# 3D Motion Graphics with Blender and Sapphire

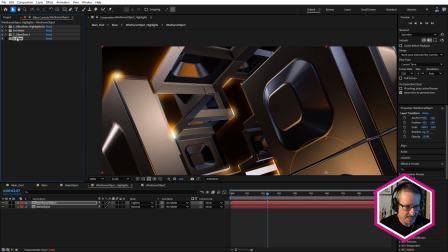(20:39)
And as a nice little addition to that, I've used Sapphire Glare.
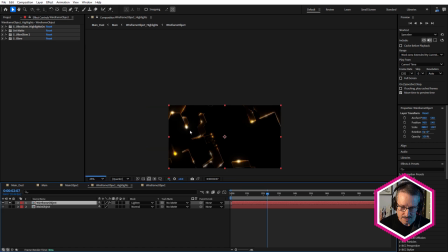(20:42)
And Sapphire Glare just picks up the hottest points here, the brightest points, and adds a little glare.
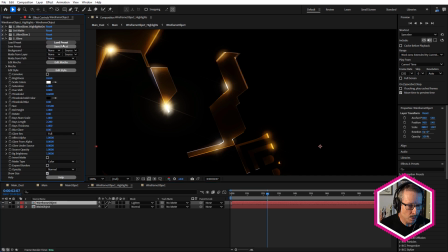(20:50)
So here what I did was I just chose to load a preset.
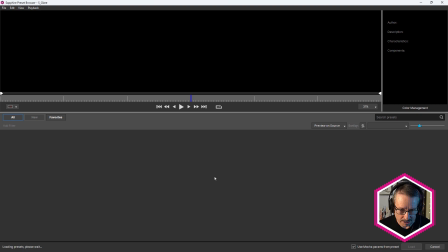(20:56)
And there's a range of nice little highlight glares that you can use.
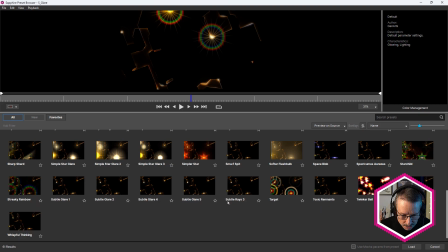(21:01)
Things like this, subtle rays, all the subtle rays ones, subtle glare 5, subtle glare 4, all of those ones.
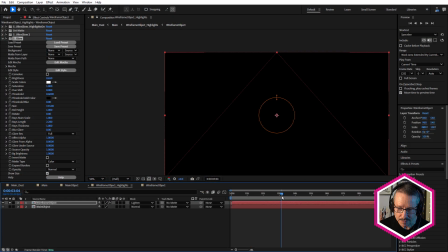(21:09)
So I grab one of those. So now it's picking up all of those really bright areas and it's adding this beautiful little glint to them. And if we come back to the main comp,
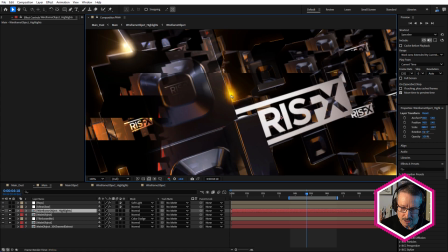(21:25)
we've got these lovely glints.
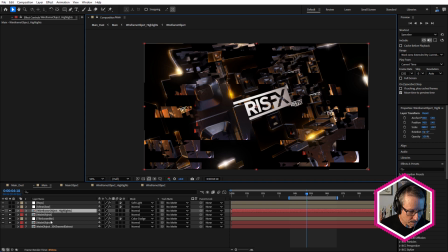(21:28)
And of course, these are not being affected by the tile scramble, so these glints are sort of moving around the entire object. And they're kind of, tracing the outline of this 3D model.
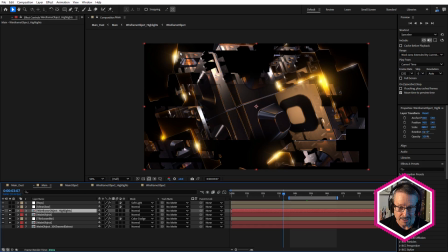(21:41)
So you can see here, that looks great, doesn't it? You can see how with tile scramble and the main object by itself, it looks very flat, but with
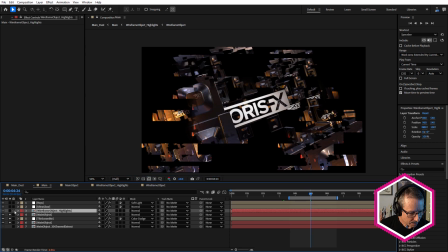(21:53)
that masked section there and with the wireframe on top, it looks like it has a lot more depth, which is really lovely. And of course, those Ultra Glow highlights are moving around, which makes it look even more interesting.
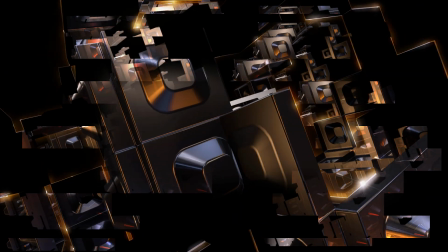(22:10)
So here's what we have so far. And while it does have a lot more depth, it could have more because it basically just goes off to blackness in the background.
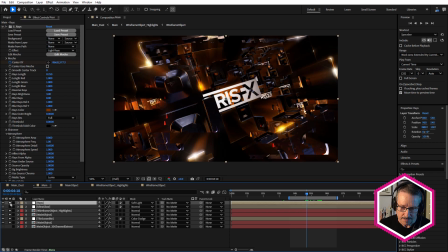(22:18)
So to fix that, I've used Sapphire Rays as an adjustment layer. And look at the difference there. We get these beautiful rays shooting out from the back. And the reason they're going out towards the back is because I've reversed the rays. See here, reverse rays.
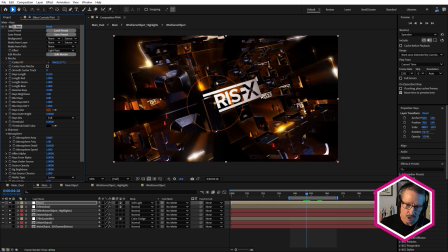(22:38)
And obviously this logo is rotating because of the camera animation that I created. So to make the rays match that move, what I've done is I've animated it.
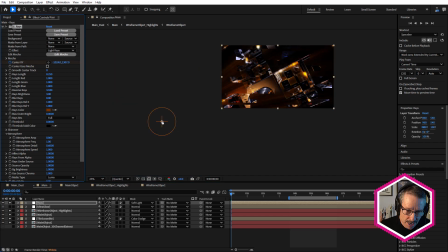(22:50)
So if I just roll out a bit. So there's the ray center XY. If I grab that, you can see how I can move that around.
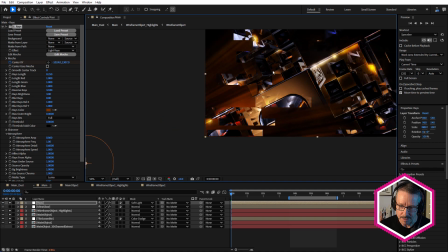(22:59)
So I started it with it out to the left, and because the model is rotated that way, and I've just set a couple of keyframes. You can see there's a second keyframe there.
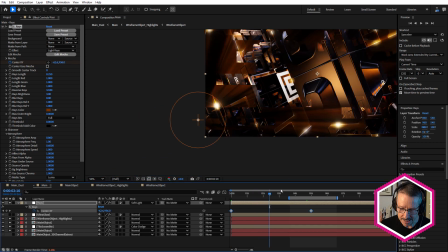(23:10)
So as the camera rotates around, see how that slides up, and it basically stays in sync with that to make it feel like it's, in 3D space,
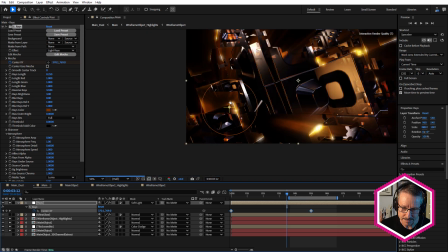(23:21)
which is really nice. You get that, infinite kind of hyper, space hyper warp look.
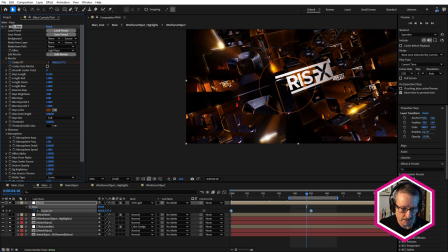(23:29)
I've given it that nice, sampled a nice burnt sort of orange color from there, and what a difference that makes.
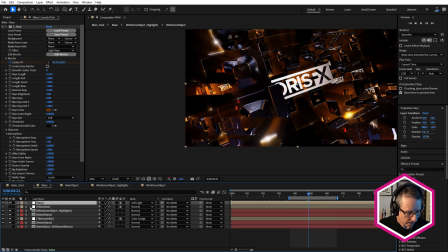(23:38)
Really easy and very fast to render as well, Sapphire Rays. And just below that, not affecting the rays, is a little more Ultra Glow,
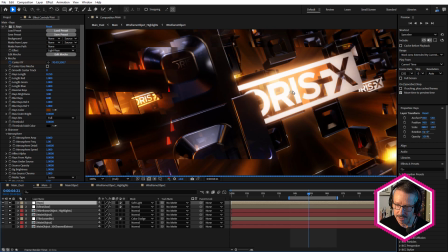(23:47)
just to make the logo pop out a bit more and a few of these brighter areas.
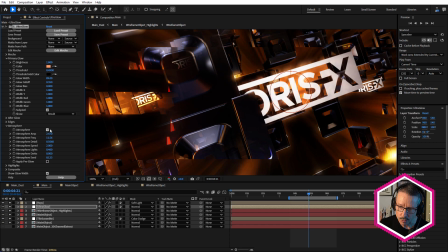(23:52)
And I could have used a little bit of atmosphere for that. If I wanted to make a bit of smokiness to that, that would have been nice as well.
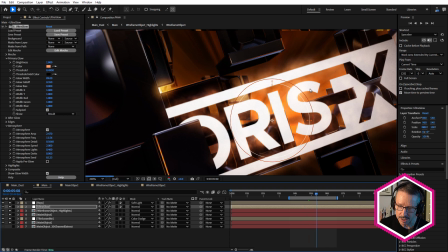(23:59)
I couldn't decide whether I wanted to have smoke or, not have smoke with this.
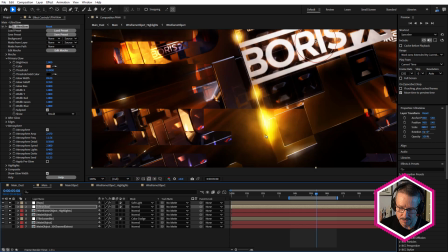(24:08)
Smokiness looks pretty nice as well, especially around here. You can see that smoky look.
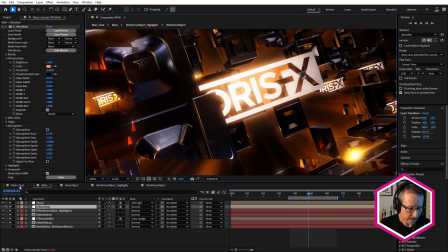(24:15)
So that's the main comp. The only thing I did other than that, and the reason I've put this into a separate composition, is because I had tile scramble.
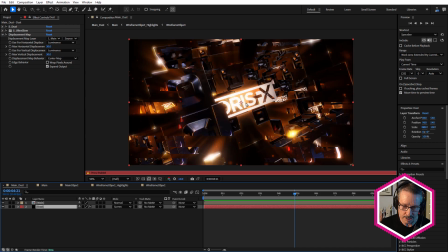(24:24)
I wanted to have a little bit of dust, so I wanted to have a few particles. So let me just turn off my proxy and just come back to here.
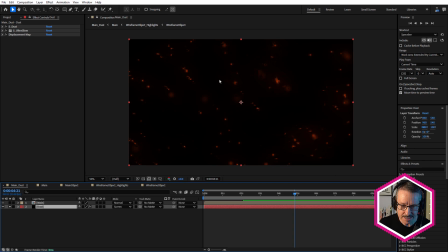(24:38)
So we've got Sapphire Dust. I'm going to just turn off a couple of these effects. So just using one of the presets, and the dust is moving from left to right.
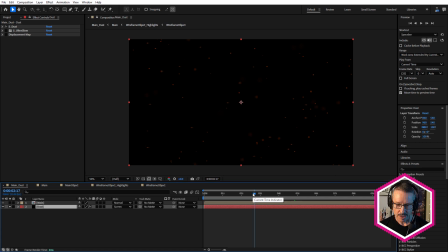(24:49)
This isn't a 3D effect, although it has a 3D look to it. I couldn't put it in the composition and have it be affected by the After Effects camera. So But I've mentioned this in previous tutorials. Dust is so ethereal that you can just sort of dump it on top and give it a general direction and it just looks like it's supposed to be there.
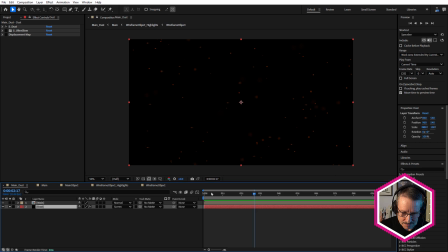(25:07)
So I've just dropped that in the back, have the dust drifting from left to right,
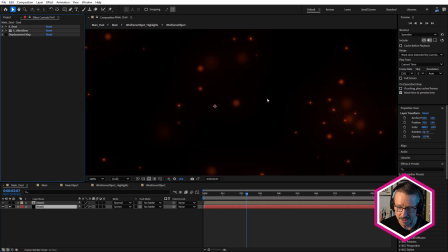(25:13)
and added a bit of ultra glow just to, really give them a nice soft glow there.
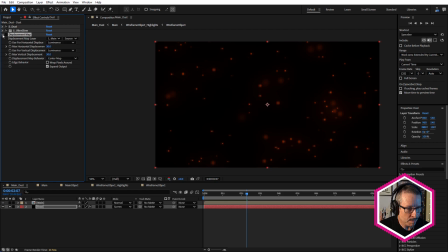(25:20)
And as a last little step, I used the displacement map effect and just used the main composition as the map. So you can see if I turn that on, so we're using the main composition to displace the dust,
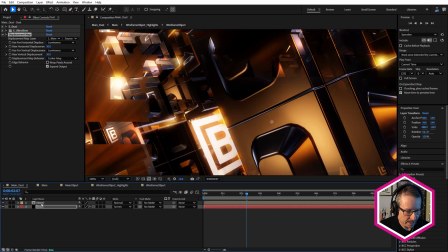(25:34)
which just means that when because the dust is sitting behind, right?
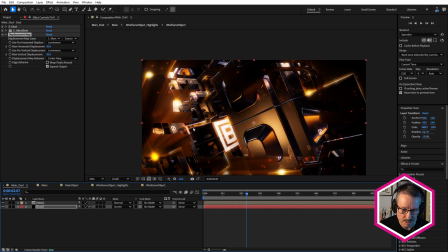(25:40)
So we're seeing it through semi-transparent and transparent areas.
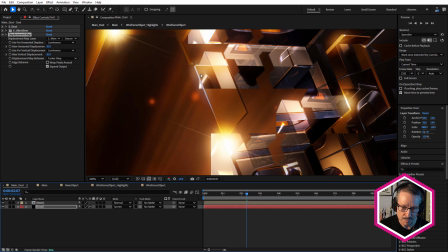(25:43)
It just means that it's being displaced by this object, which gives it a little more realistic look. So it's kind of a, refraction kind of look where we're sort of viewing it through glass.
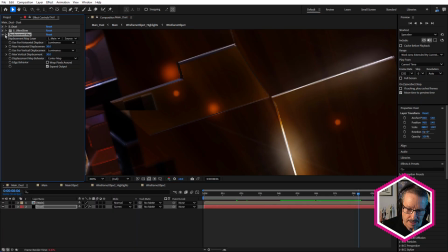(25:54)
It's only subtle. We just turn it on and off. You can see it just means that there's some interaction between the main composition and the dust, rather than just having them, having one lay on top of the other.
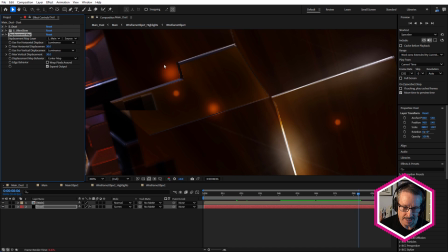(26:11)
I always like to have my particles or dust or whatever feel like it's, especially when it's working with something that's semi-transparent, feel like it's being refracted slightly. So that's why I decided just to add that in, and it just adds that little extra level of detail.
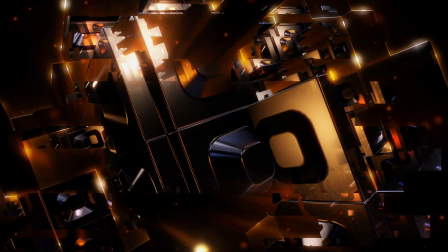(26:27)
All right, so here's the final look again. So it's amazing how much value you can get from Blender, just creating a simple 3D model,
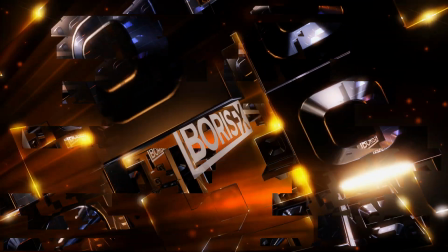(26:35)
bringing it into After Effects using the same HDRI, and a bit of camera animation, a bunch of Sapphire,
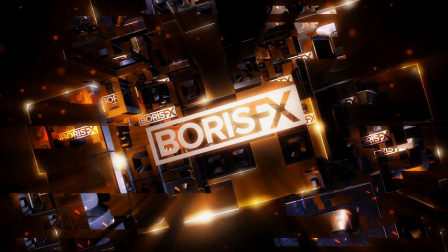(26:42)
and the result is pretty amazing in my opinion. All right, so hopefully you found that useful.
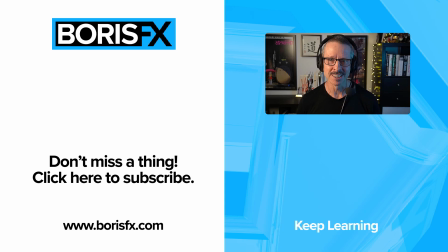(26:49)
To learn more about Sapphire, visit borisfx.com, where you can download a trial version, and there's plenty of tutorials to catch up on as well. For now, this is John. I'll see you in the next tutorial.